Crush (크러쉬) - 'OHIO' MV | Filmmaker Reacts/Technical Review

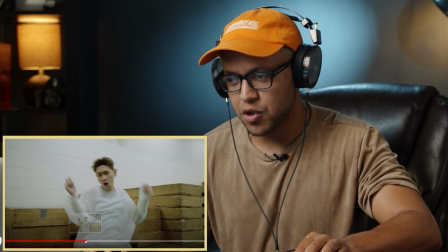(8:19)
Yeah, they really know how to follow him as he moves because he keeps jumping everywhere. I know it's strategic, right?
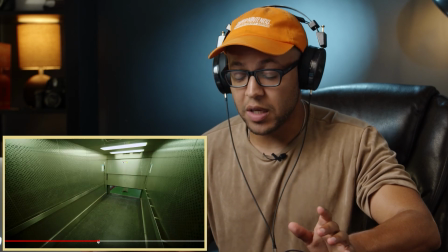(8:24)
They're planning it out, but they're able to like really. It can be strategic, and also have some type of sporadic movement to it.
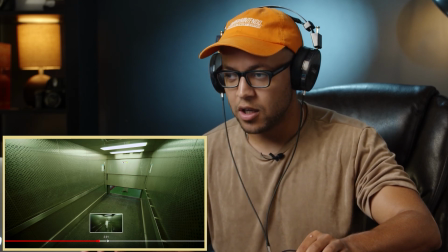(8:33)
It's not going to match every single time. So the Steadicam op's doing a good job of following that and make sure he captures that, he or she, of course. Love this again. I love that they added the sound effects to make it sound like it's actual fluorescence. It's probably very well not actual fluorescence because, as I've mentioned before, fluorescent bulbs can be extremely ugly.
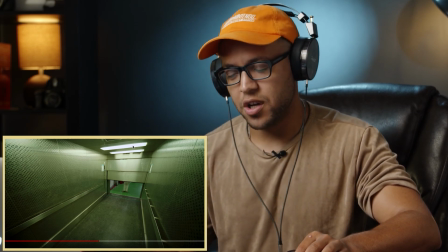(8:50)
You can use them, but they're extremely hard to color grade. They just have a really ugly quality of light. This is probably actually quasars or something like that. Or it could just be this giant light panel built in, who knows. This could be a built set for all we know.
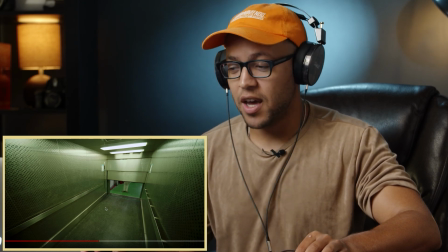(9:05)
I love how they emulated a security cam right here by putting the camera in the corner with a wide angle, but they still made it look cinematic with the vignette and the color palette and the way that it's framed up. It's a lot more cinematic than a security foot camera, which is often very small and hidden up in the corner of the elevator.
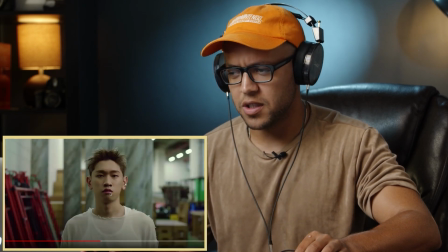(9:23)
Also, it's a giant elevator.
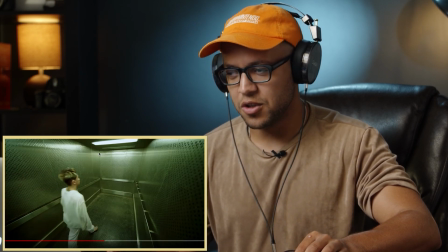(9:27)
And then they got one over here too, which two different shots, obviously, because the camera would be over here for that previous.
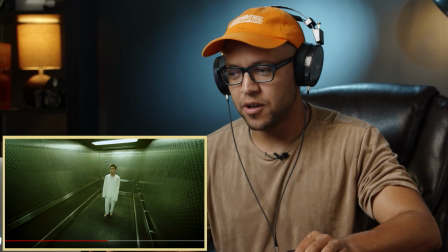(9:33)
What is it, like probably like a 18mm or something like that? Maybe even a 14.
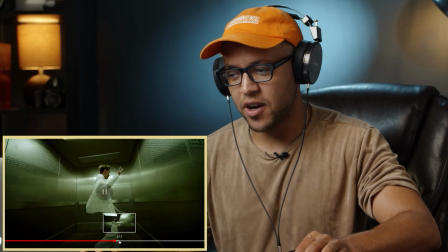(9:39)
I love the motion in this. It's very handheld, like shaky, high shutter speed motion.
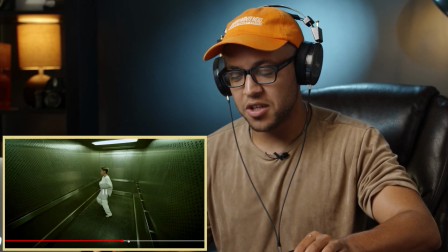(9:45)
It's one of my favorite looks, and it matches the energy of the song and the fact that the change of the song is speedy.
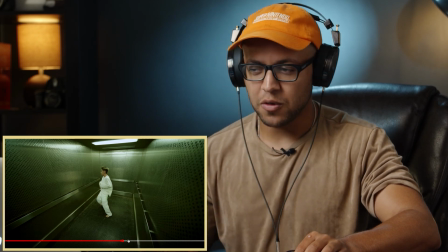(9:53)
The camera moves in a speedy way.
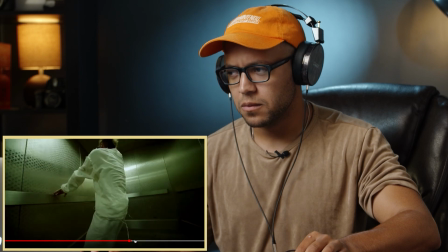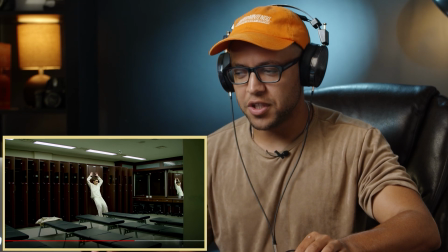(10:01)
I love, this is one of my favorite shots of the whole thing, just the cinema, just the whole composition of this frame. Him over here is a reflection. You got the leading lines from the lockers, the chairs, the lights, all that good stuff. And then you got the lines on the side, so the like foreground element. Just a lot going on in this composition.
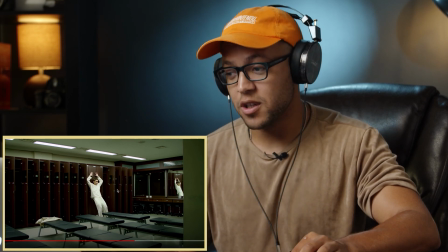(10:19)
It sucks that they kept it so short, but it's a music video, so you only use it to where it becomes, you know, it negates the story or whatever narrative they're trying to tell.
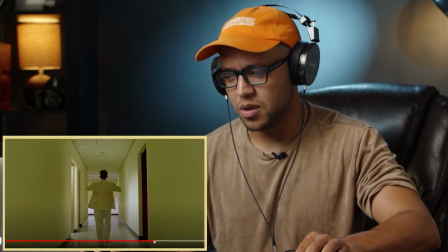(10:35)
I love this motion, man. The motion in this is so smooth. Let's skip through a little bit.
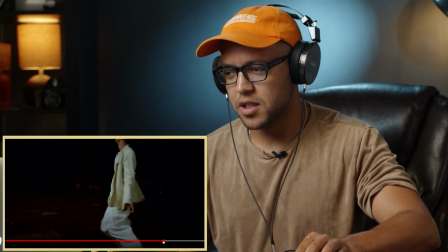(10:40)
This is really nice. The spotlight is so big.
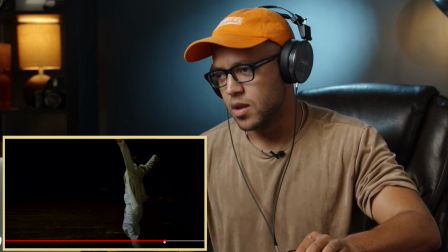(10:43)
They might have like, they probably have something like a, they could have something like, I mean, honestly, like an M18 on a dimmer.
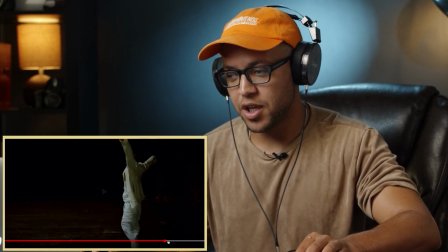(10:51)
Probably not that powerful of a light, but something very powerful in here, shining through a giant diffusion, creating that spot that,
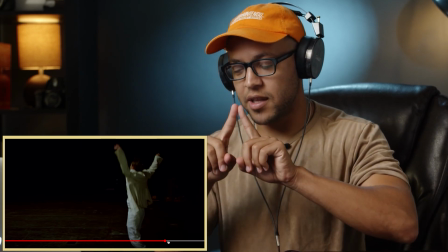(10:57)
and skirted off, meaning they either have some type of skirt modification on the light.
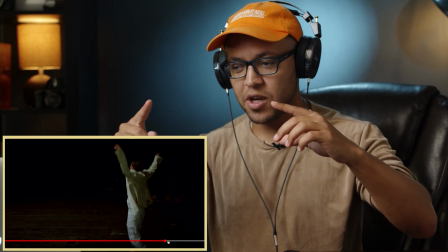(11:03)
So picture a giant light pointing down, and you have like a dome around it. You ever seen like an umbrella on a light before, like that?
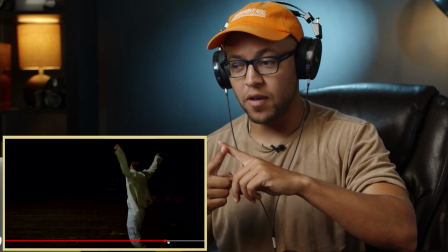(11:10)
And you imagine hanging like black cloth around that dome, and it cuts off that black, because black absorbs light.
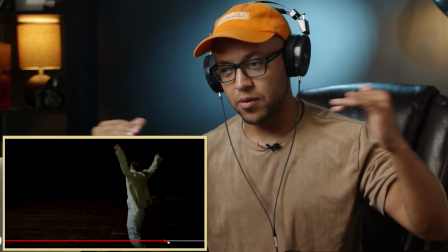(11:16)
It cuts off the light that's coming, that would normally come off the side, and directs it in a general area.
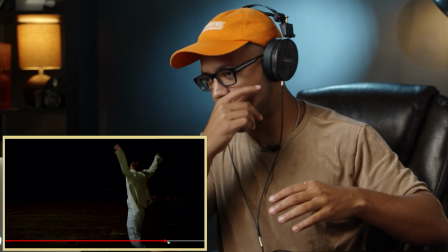(11:23)
So that's probably what this is.
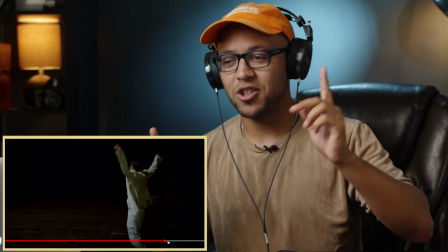(11:24)
But what this is that's probably what this is they're skirting off a giant light source and shooting it through some sort of diffusion,
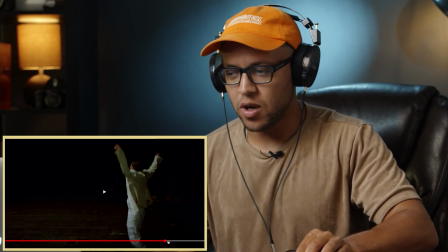(11:32)
which is creating that really soft effect on him as he walks into it. The skirted off is what makes the room stay continuously black.
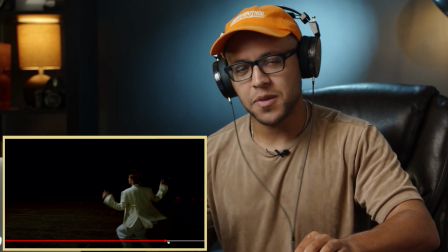(11:40)
It doesn't let that light spill in any other aspects of the room, which is always really nice.
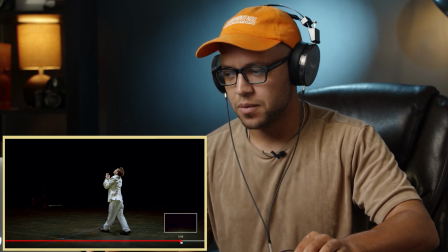(11:50)
That's how they cut off this black area. I love this scene.
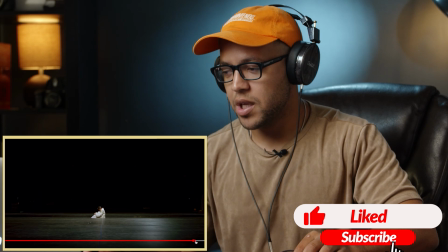(11:56)
They probably had all these lights on DMX control, meaning that they could control him, because, you know, as he turns around.
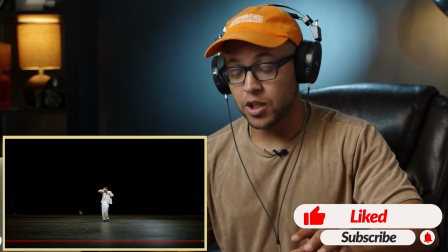(12:03)
Obviously, if you had a theater that was fully lit like they do in the next scene when it rotates,
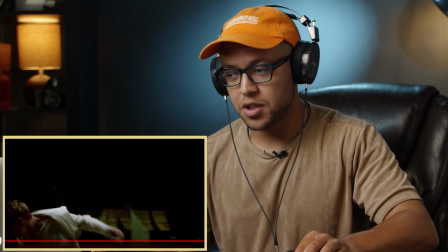(12:09)
that light would obviously spill onto into the theater where he's at.
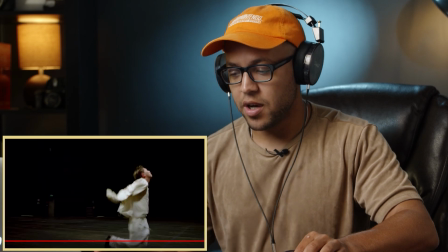(12:14)
So my assumption is that somewhere in, let's keep going,
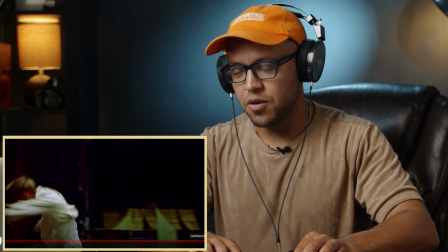(12:22)
frame by frame, somewhere in this general area, they started to turn the lights on in the theater.